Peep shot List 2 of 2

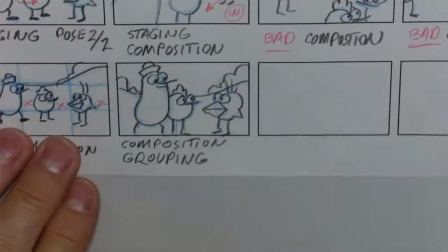[31:13]
And now where this can work for us, and again I'm going to put a check mark on this one.
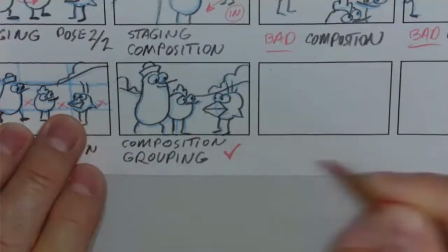[31:18]
So this is not bad. This is good. Grouping characters is a plus, a positive in us doing that.
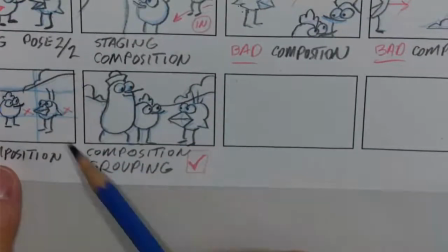[31:27]
So what you can do, if this is kind of a shot, we talked about master shots before at the beginning of this,
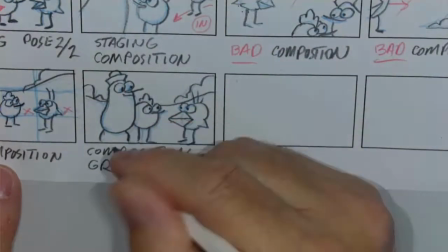[31:32]
and we are kind of establishing the relationship between these characters.
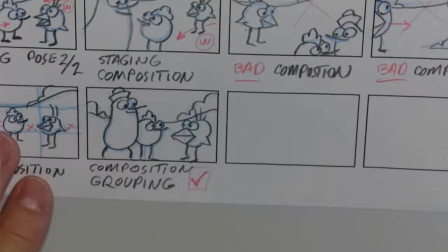[31:38]
What this allows us to do now is do some cutting from this master shot.
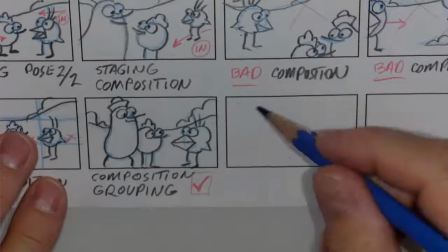[31:43]
So what I mean by that is we can now cut to a close-up.
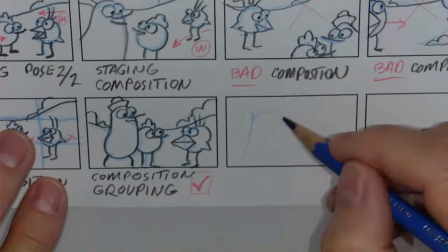[31:48]
Now that we know the relationship of the characters, we
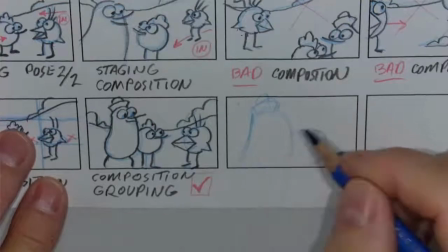[31:57]
can actually compose some shots. We can move the camera closer so
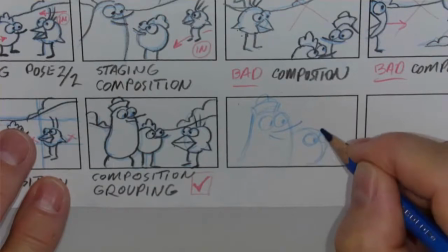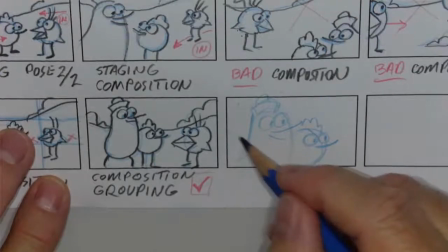[32:14]
that we have basically just peep and quack in the shot. shot,
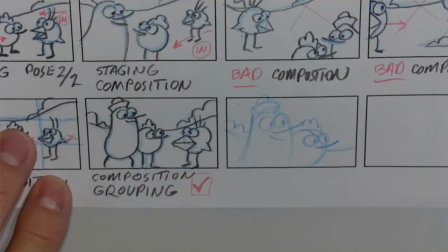[32:20]
and it's an exact duplicate of here, but we've come in much, much closer.
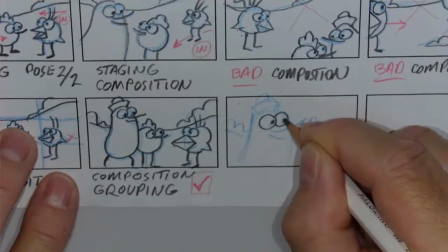[32:31]
So we're not going to change the pose or their positioning any, we're just going to get much closer to it.
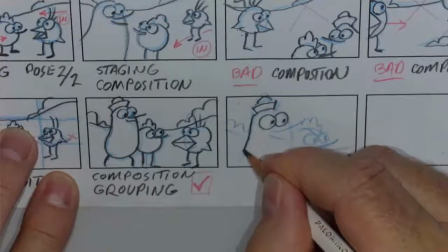[32:38]
So what was a medium shot, we cut to a close-up.
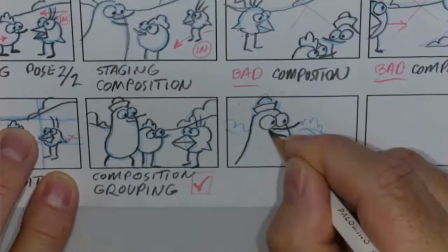[32:43]
And that's a good cinematic choice in this situation.
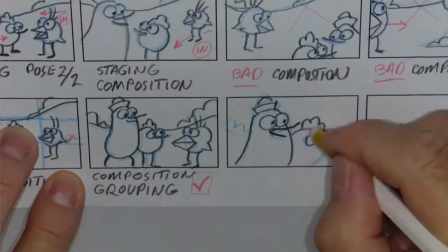[32:55]
A little blue line makes Peep look angry. Peep isn't angry very often, so we'll keep him happy. So see, just that one little line changed his whole persona.
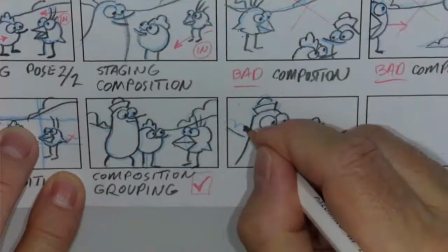[33:07]
So we want to be careful when it comes to a finished storyboard that every line counts and what it represents.
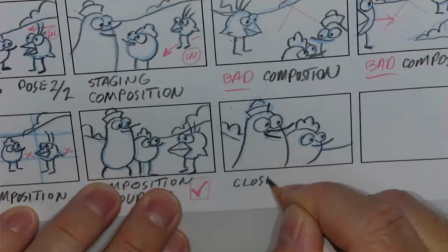[33:14]
So here we have a close-up based on this setup shot.
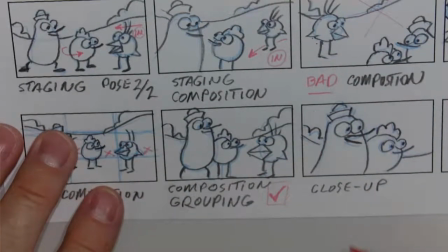[33:21]
And what that means is, I'm going to use my red pencil again, is that if we take a look at this composition,
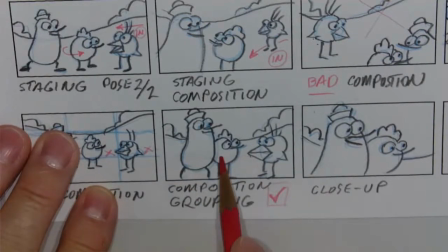[33:27]
if I block that in, so, you know, I'm going to cut off these characters the way we see them there.
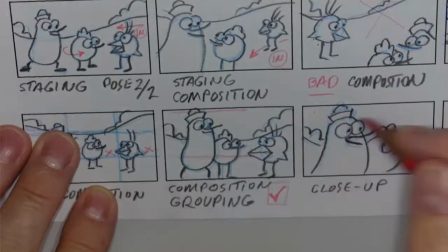[33:35]
And he's pretty much off to the top here too. And if I bring this down and this down,
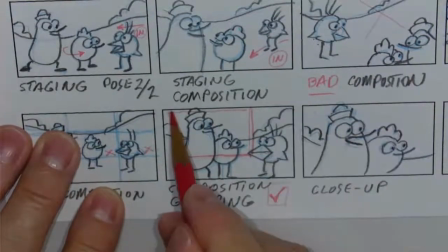[33:42]
we've taken this shot and hopefully with the same proportions of our field view here, we can see the shot. shot.
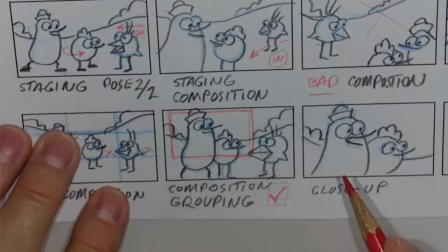[33:50]
What we're going to do next is we're going to cut to chirp and he's going to say something and what's going to happen there is we're
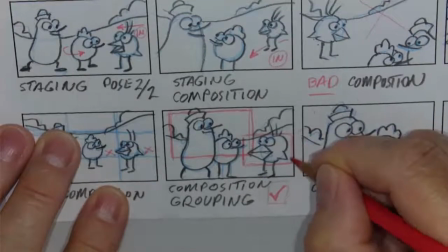[33:59]
going to cut in closer in to this part of this establishing shot.
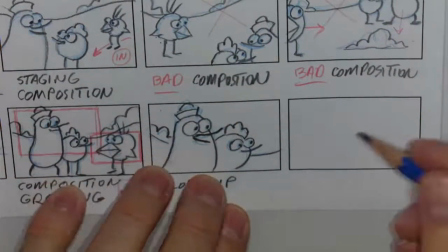[34:07]
So over here we will see a
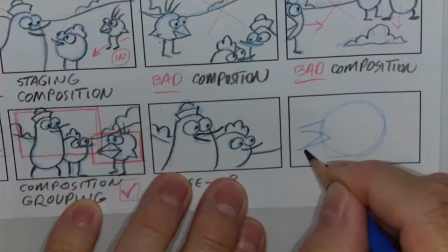[34:15]
big chirp and in this shot maybe Maybe he's talking to
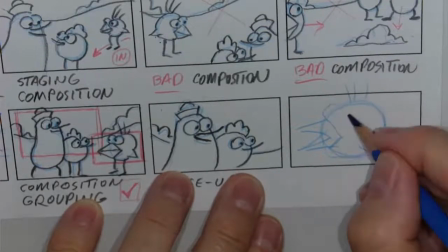[34:21]
the guys composition-wise.
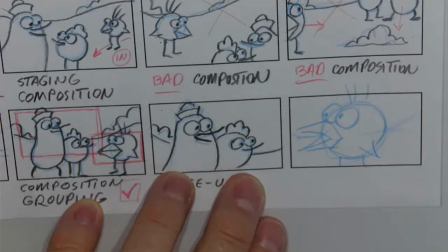[34:35]
Maybe this isn't the best. Maybe he could have been pushed back a little bit. Maybe in my lead pencil I'll try and fix that because,
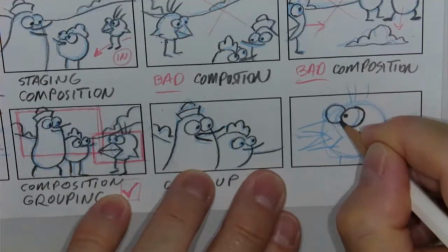[34:46]
again, we were talking before we want him to look into space to where the other characters would be.
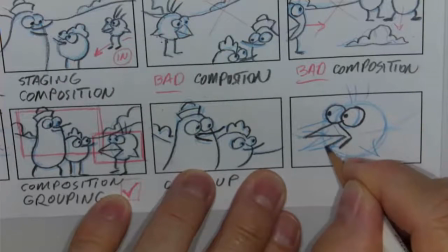[34:54]
So I didn't quite do that in my blue, but I'm going to do it in my pencil or try to
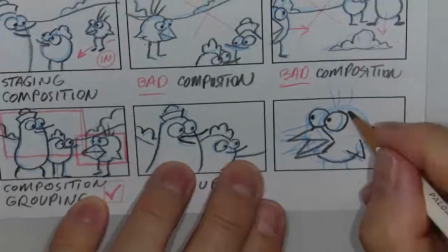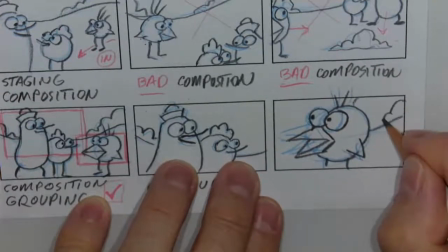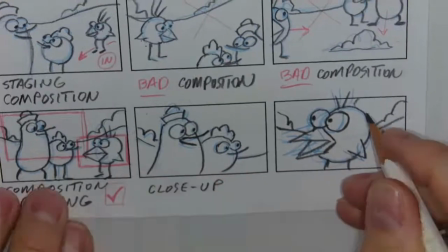[35:15]
there you go a little rough but you get the idea that now this is a close-up
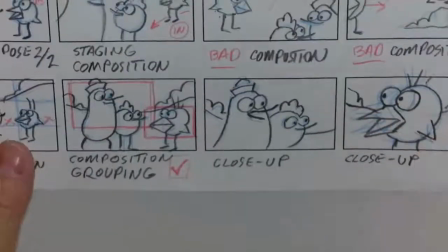[35:24]
of the other character so what we can be doing these three shots let me just zoom out
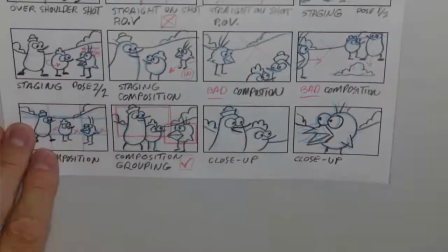[35:30]
a little bit if i can hey i got it right good so again it's any
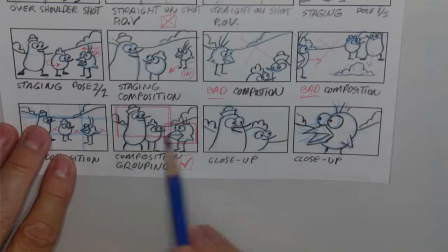[35:35]
combination of these shots but we can start with this one and then cut here we can cut back to this
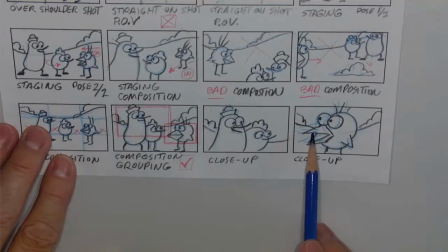[35:41]
and then cut to here or we can cut from here to here and then back to here. So it gives us a variety.
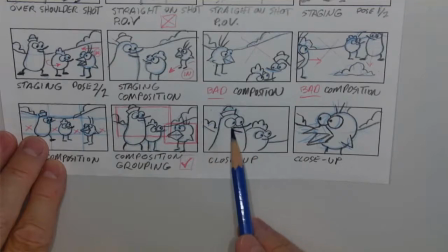[35:47]
And we'd cut to the close-ups if it exists. For this example, I've got Quack with his beak open. So he's talking. So we cut here. And then when Chirp starts to talk, we'll cut to that one. And then if they're all thinking and reacting, we'll cut to this one. So they have a rationale of why we're cutting in the different compositions that we're using.
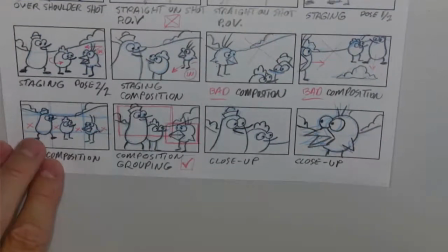[36:05]
All right. So that's our shot list. You know, there are more,
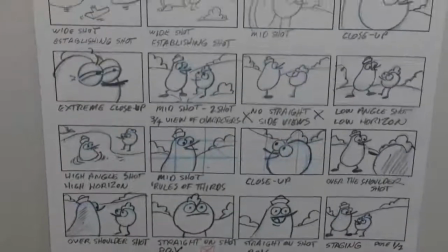[36:09]
but for peep we want to keep this relatively simple we've got a number of different shots and things to locate for even shots what not to do
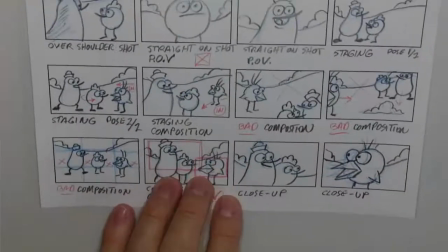[36:18]
so we'll use this as our guide so finish off this page
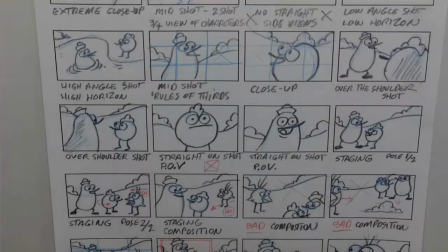[36:23]
of peep shot list and digitize it and get it
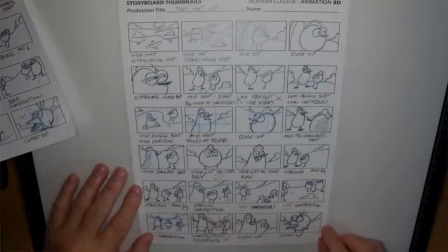[36:29]
submitted into the into the folder submission folder so that i can give
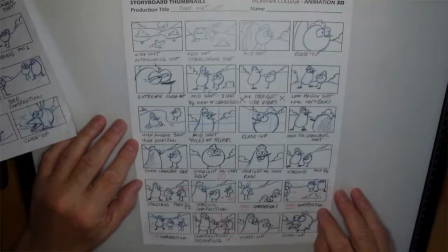[36:35]
it a grade and let me know that you participate it watch the video and have major notes. It's going to be really handy in our next project, which is you coming up with your own storyboard with your own story concept using these three characters. All right. Great. See you in the next video.